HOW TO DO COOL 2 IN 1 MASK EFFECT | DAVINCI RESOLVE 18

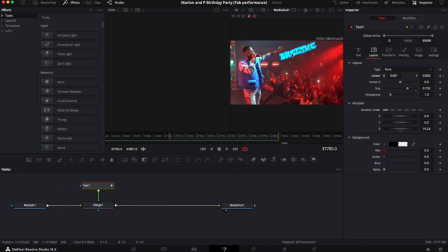[8:14]
But before I do that, I have to move that red line to the beginning. So at that point, I could click and drag, and the animation will create from there. And you'll know you're doing it right if you see that green line kind of connecting and showing the path that you're going to go in. At that point, you got the Breathe animation.
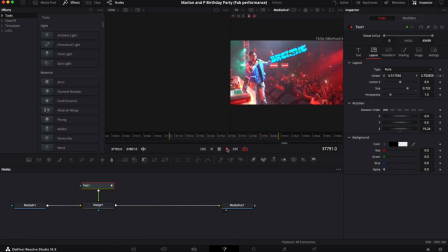[8:32]
We'll go into the settings, add some motion blur, kind of tweak the speed and timing however you like. In my case, I made sure I did it to the beat. That's always the best way to do it to make the edits look super professional.
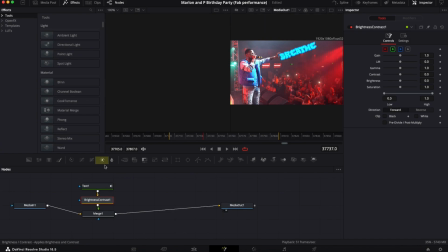[8:47]
Now we work on adding the fade of Breathe. So we click in the sun right there to add a brightness contrast node. Then from there we want to activate alpha, the small A up top.
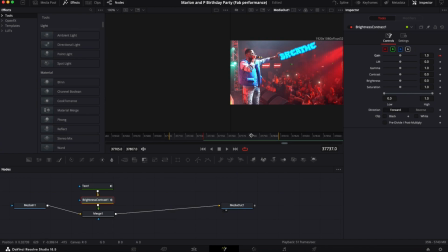[9:02]
Then create a keyframe for gain where you want it to kind of start to fade out. And then once you get to where you want to be to fade out, you just drop the gain to 0, and that'll create the cross dissolve fade away effect,
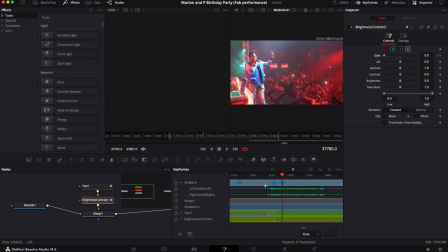[9:20]
as you can see here. And it helps for those blue markers right there. I use those blue markers on the timeline. I'll mark where I wanted it to start and fade out. So that's how I was able to quickly find the spot I wanted the text to fade out at.
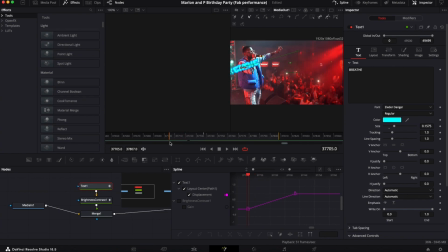[9:35]
Next, we'll be working on the ease in, ease out. So this is just to make the animation go a little more smooth. You want to click spline up top, highlight it all, press S on the keyboard to smooth it out automatically like that. And I ended up deciding to tweak things a little bit more by highlighting and then hitting T on the keyboard to have full control over that ease in, ease out if S doesn't work for you. So after playing around with the numbers a little bit and getting that sweet spot I wanted, which ended up being around 33 and 70, I got the ease in, ease out animation that I wanted.
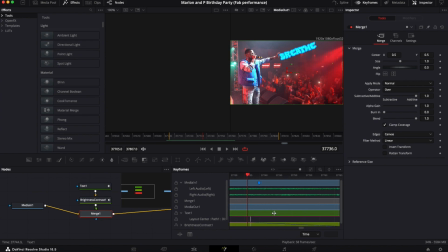[10:17]
On this next part, went to keyframes, the keyframe tab up top.
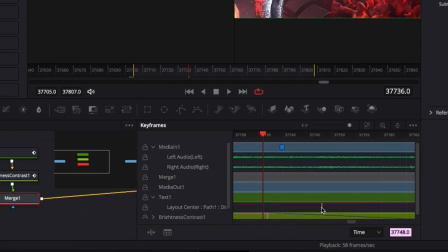[10:22]
I activated the text 1, and I'm dragging out that bar just to make the animation last a little longer, so I'm just adjusting the keyframes there.
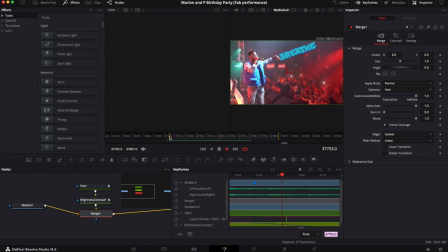[10:32]
It's the same thing as playing with the diamonds with keyframes. It's just in Fusion, so it looks a little different.
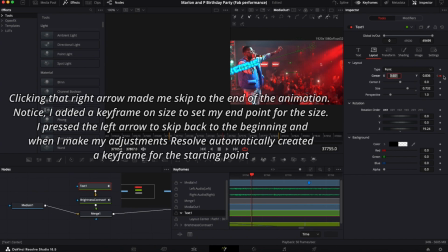[10:38]
Here we're still in the keyframe section. I'm about to skip to the end of the animation with the slide and movement. Add a size keyframe because right now I'm about to adjust the size so it look like that the breathe is growing from behind Fabulous. So I just dropped the size to create that keyframe. And on the next part, I open the spline control here again.
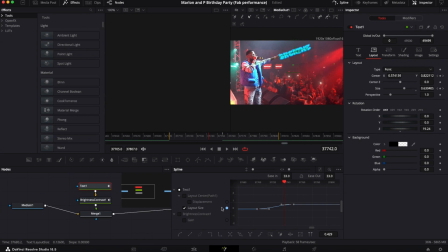[11:03]
You could click those dots to kind of deactivate other stuff you're not working on at the moment. So right now I'm just working on the size, and I literally just matched up the ease in and ease out numbers to match the displacement center, X and Y movement, so that everything could kind of flow together smoothly.
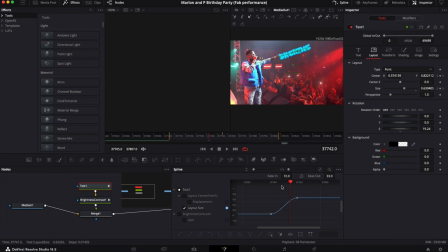[11:22]
Command scroll to zoom out just like I did without having to go and play around with zoom in, zoom out controls. But now we got the smooth grow in animation there. And the last thing we're going to work on is adding motion blur. So to add motion blur, I ended up just having to make sure the text is selected and picking the point where I want to kind of see the motion blur come in at, and clicking on motion blur, and it ended up giving me the effect I needed. I didn't have to make too many adjustments. I was almost surprised because I was prepared to create the animation, but it looked like the Resolve in this case detected the movement of my keyframes and stopped the motion blur for me automatically once the movement ended. That might or might not always be the case, so you might want to be prepared to adjust those motion blur settings to get what you're looking for in your project. And that is pretty much it.